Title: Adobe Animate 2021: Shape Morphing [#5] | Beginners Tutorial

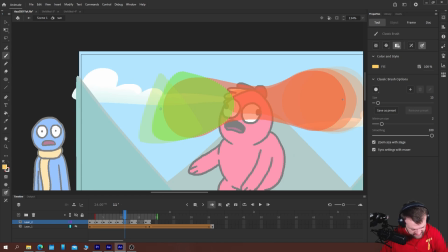486s
At this point, which is between the complete midsection and where it starts to form up into a triangle, we basically want the rest of the weight to start moving over like so. And I'm doing this quite roughly, just so that this isn't a super long tutorial.
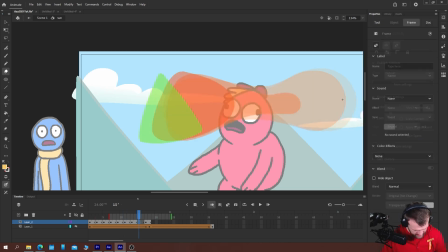507s
Okay, and then by this point here, we want it to basically be its finished shape, but still squashing and stretching into position. So we'll just give it some extra frames there. So we can already see how this has a lot more character to it
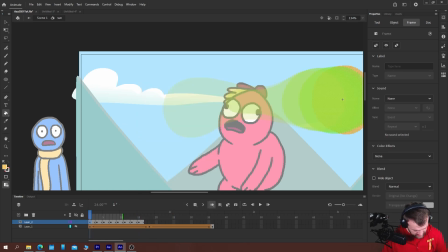528s
than our previous animation. And the good thing is you can come in and just edit to your heart's content. For example, I think this frame as well can go. It doesn't need to be that slow. Perhaps even
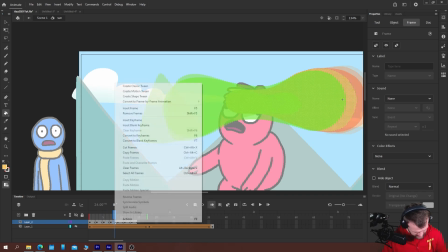549s
do these frames on ones here to make it even smoother.
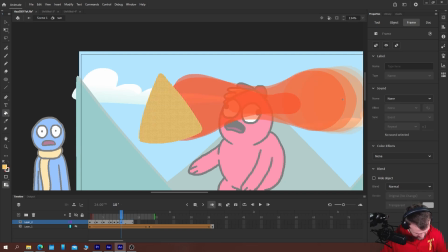559s
Like so. And then that way we could add in a settling frame here. Like this.
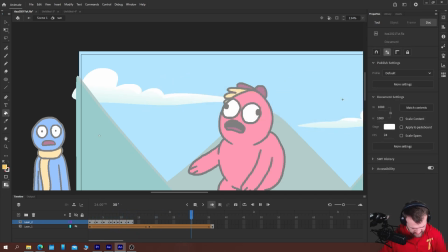574s
Okay.
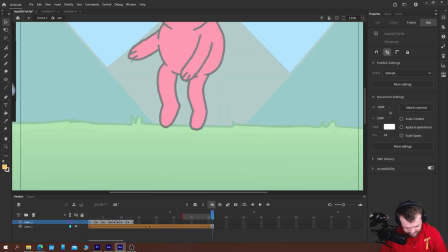574s
So you can see how you get a little bit more character when you do things frame by frame than you would if you just use your shape tweens.
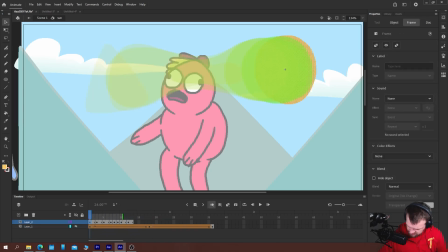586s
Okay. And you might also add in some anticipation, which is our sun winding up to its movement.
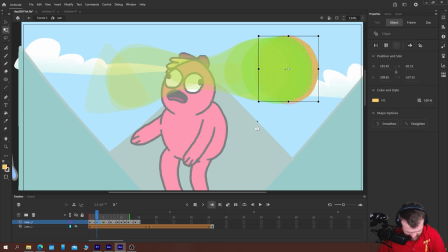601s
by moving slightly back before it launches forwards. Like so. And you could even get away with just
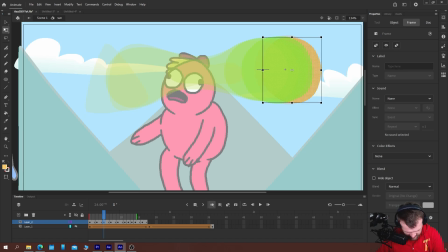618s
reusing the same shape and squash stretching it a little bit. And then it's whipped across the sky, like so.
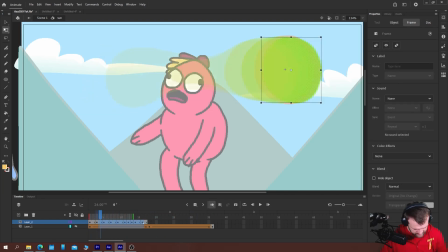636s
Now you'd have to, of course, duplicate and reverse these.
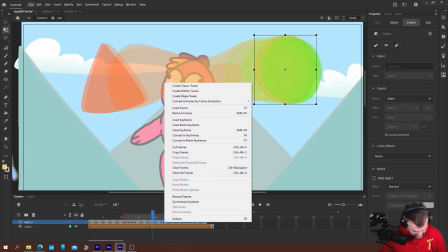641s
Let's see if we can get away with just duplicating and reversing the frames.
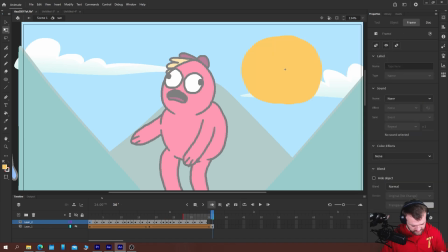646s
But we probably will have to redraw them, because otherwise it won't look realistic enough. But let's turn on our loop and see what we've got to work with.
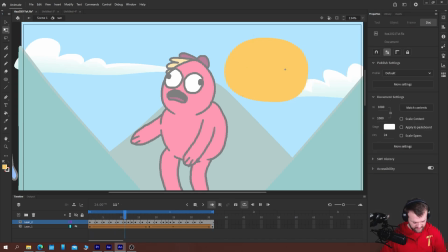663s
And we can just extend that section out just a little bit. Okay. So you can see how you get the same effect. You've got a circle moving through to a triangle, but you can see how it's a lot more dynamic and unique motion
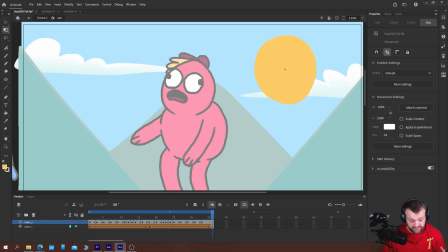679s
when you animate things frame by frame, which is kind of all animation, really. And you get a little bit more nuance and a bit more control as well. So I definitely will be going through and redoing the stretch from this direction, because I don't like the way that that looks.
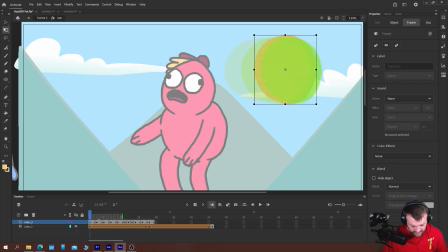695s
So I'll do that quickly in time-lapse mode, and then we'll come back and we'll look at the finished thing.
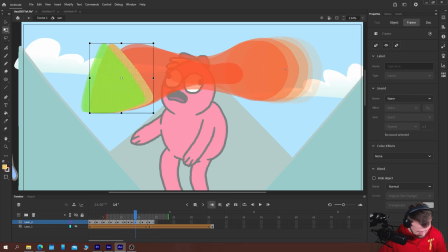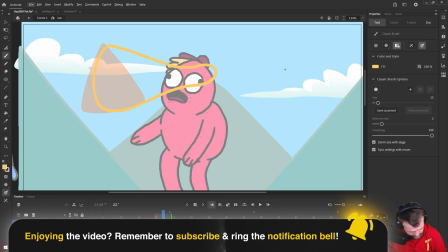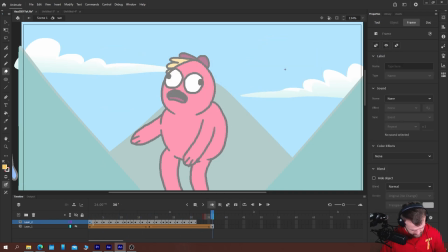Okay, and there you have it, our shape tweened shape using frame by frame animation.